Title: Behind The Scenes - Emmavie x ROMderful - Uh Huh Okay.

By the time we got to the end of the day we still needed to get wonderful shots in and
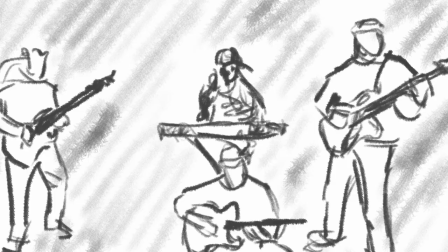7:43 I know he's somebody who likes the whole clone effects thing as well it was just about once taken that into post-production just seeing how you can stretch it for that amount of time as well without it just being quite boring on screen and then it
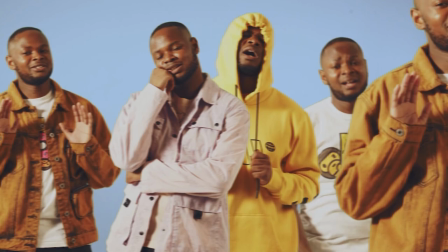7:57 was kind of like a bit of a design game in terms of how can we lay these out in a way that's visually interesting without trying to do the
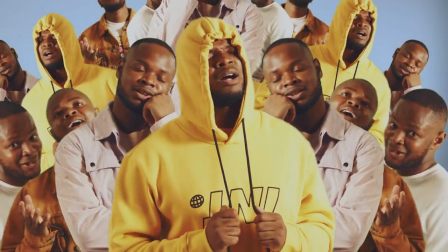8:05 most and trying to do too much and I think again it worked quite well and
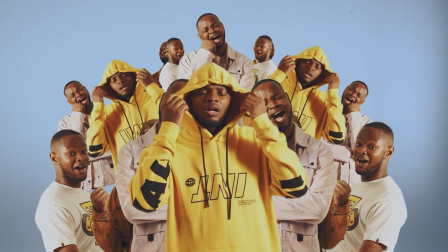8:09 it helped to sort of eat up that time for that last bit of his sort of solo part so i hope you've enjoyed um that deconstruction of emma v's
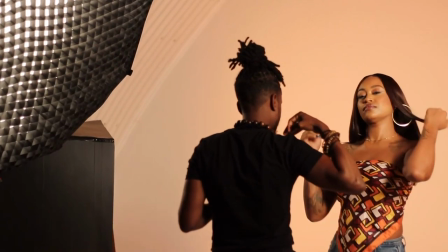8:18 video aha okay um i hope it's set some
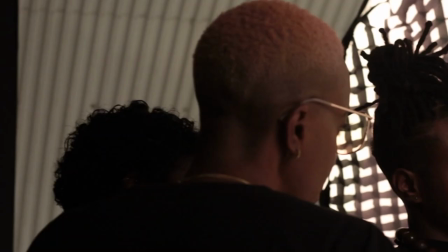8:23 insight into how i work in terms of the process behind it all and yeah
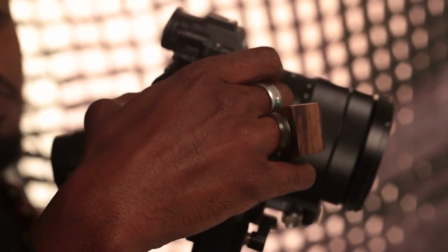8:28 i just want to say a massive huge shout out and thanks again to i love live
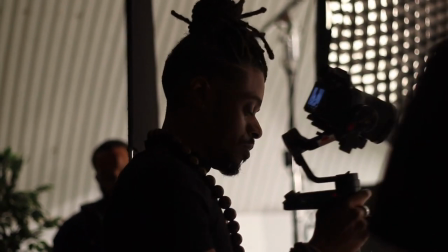8:32 um to john to sabrina to emma v wonderful the whole team um just a talented group of people just huge amount of fun to be able to work with everyone on this good energy good vibes and yeah thanks for watching share it go and watch the video again go and watch the music video again share it with everyone and i'll see you on the next one take care